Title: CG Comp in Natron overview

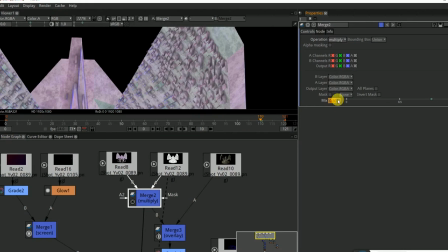So we can see that. I set my merge mode mix to 80%,
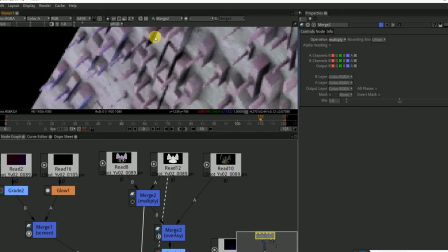so you can see at full, I thought it was a little bit too dark in some of these areas, so I just set that down to 80.
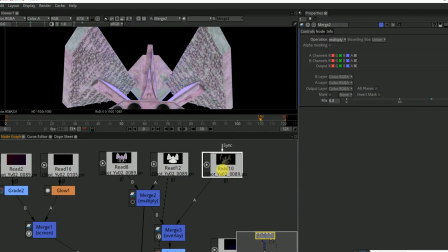Obviously, you can adjust that to taste. For my lighting pass, I set that to overlay.
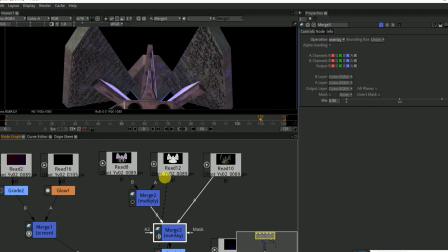I chose overlay because it's just the one that I thought looked the best. You can play. There's just a billion different ways you could combine them. I set this to 90% because I was getting some really weird artifacts at full power. So just set this to 0.9.
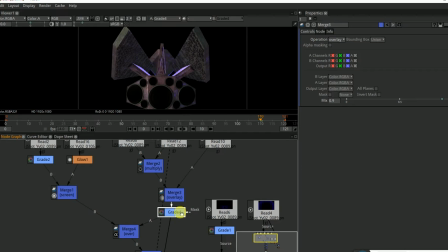And then I just did a little grade on top of everything just to kind of give it a little more shape, give it a little more form. Just some minor changes here with the gamma and the offset and all that jazz.
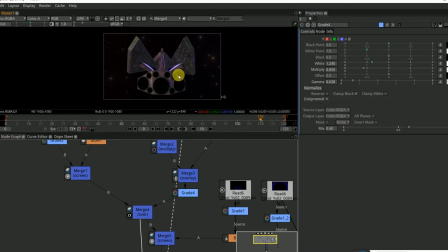Actually, no, the multiply. Then I just merged over the ship onto the stars.
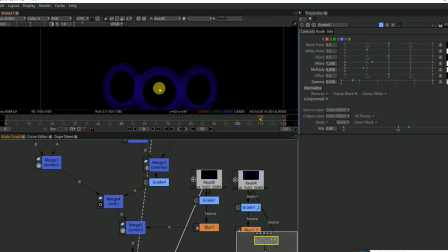Next, we'll tackle the emissions bits. So this is kind of an ugly shape, and I didn't like it very much. I also didn't like the color and brightness of it, so I popped that up with a grade node, blurred the living jeebs out of it, and screened that over top of this guy.
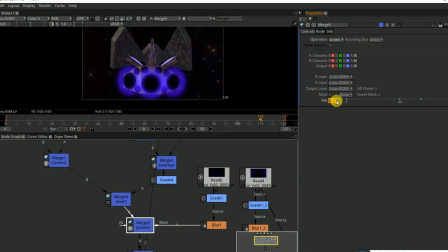The screen is set to about 70%.
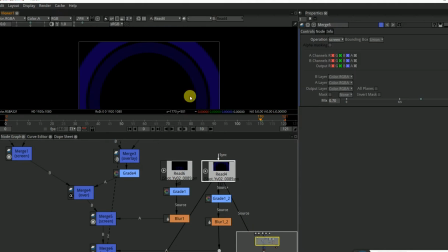Same with this, but this outer rim, I felt like I wanted it to be more felt than seen, just sort of like space was reacting to the engines turning on, as opposed to physically seeing something hard like this.
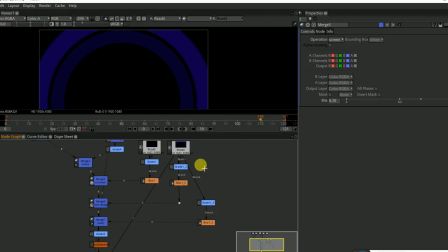So you see, I use it in two different ways. Here. The first way is I grade it so it's a nice hot pink, blur the crap out of it, and then set it to color dodge over the top of the background.
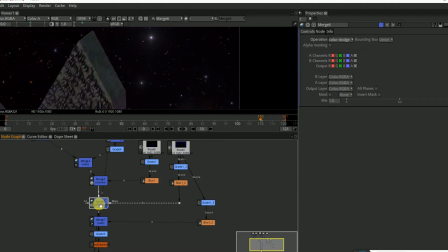And the merge color dodge function over a very dark background just kind of pops it up and gives it a nice little glow. Then additionally, I put another grade on it, blurred that fellow, and then merged it at like 0.015, just so it's very lightly in there.
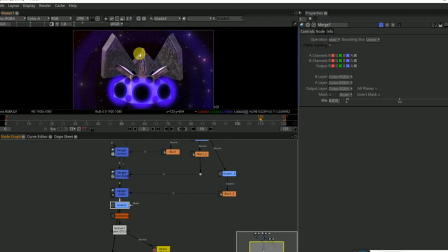Over top of all of this, I did a grade just to kind of so it reads a little better, reads a little quicker. Gave it some lens distortion, something fun to play with if you want to emulate sort of a glass lens look.
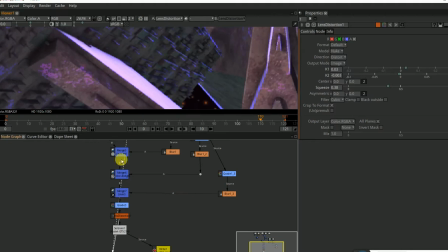And then I popped a little grain up on that sucker.
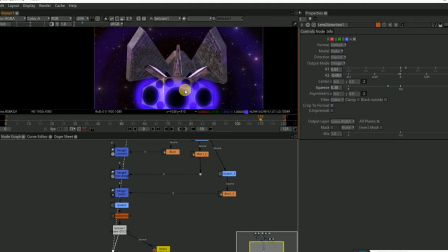Doot, doot, doot, doot, doot, doot. And there we go. There's our shot. So, yep. So that's the basics of running through this. Now I'm just going to open a fresh Natron and
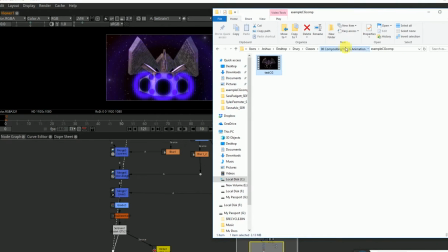show you how to sort of approach it from the ground up.
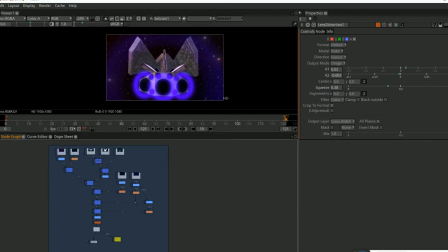So let's say you're just getting started and maybe this looks a little complicated to you. How can you approach this in maybe a bit less of an intimidating way? So let me kill this and I'll open a new script.
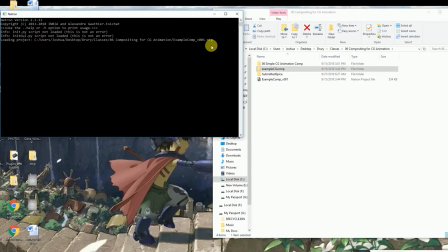Yeah, go away.
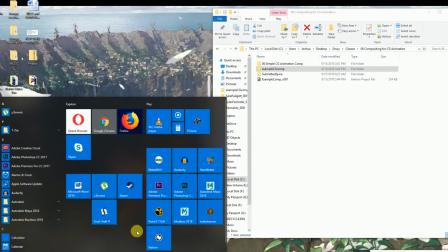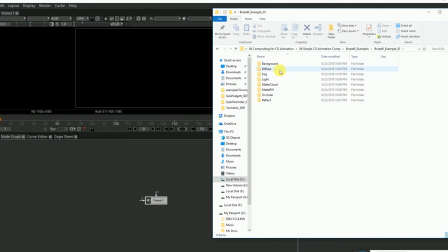Okay, which will I use? Just for the sake of turbo lulls, I think I used this one in class. Oh, you know what? Never mind. I guess I'll do the same one I used in class.
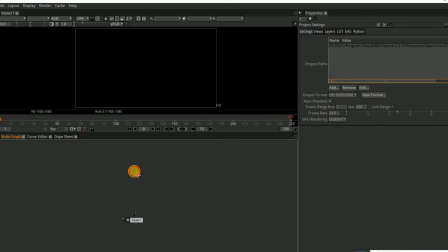So one thing that's cool about image sequences in Natron and in Nuke as well, you can read them in by creating a read node or just pressing the R key and reading it in that way.
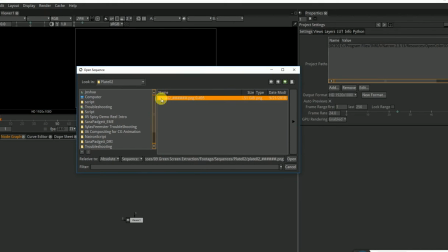So you see when you've navigated to the correct place, it'll have the name, the number of the frames. So since it's a sequence, those are just numbered out, and then how many frames. So we've got 0 to 495 here.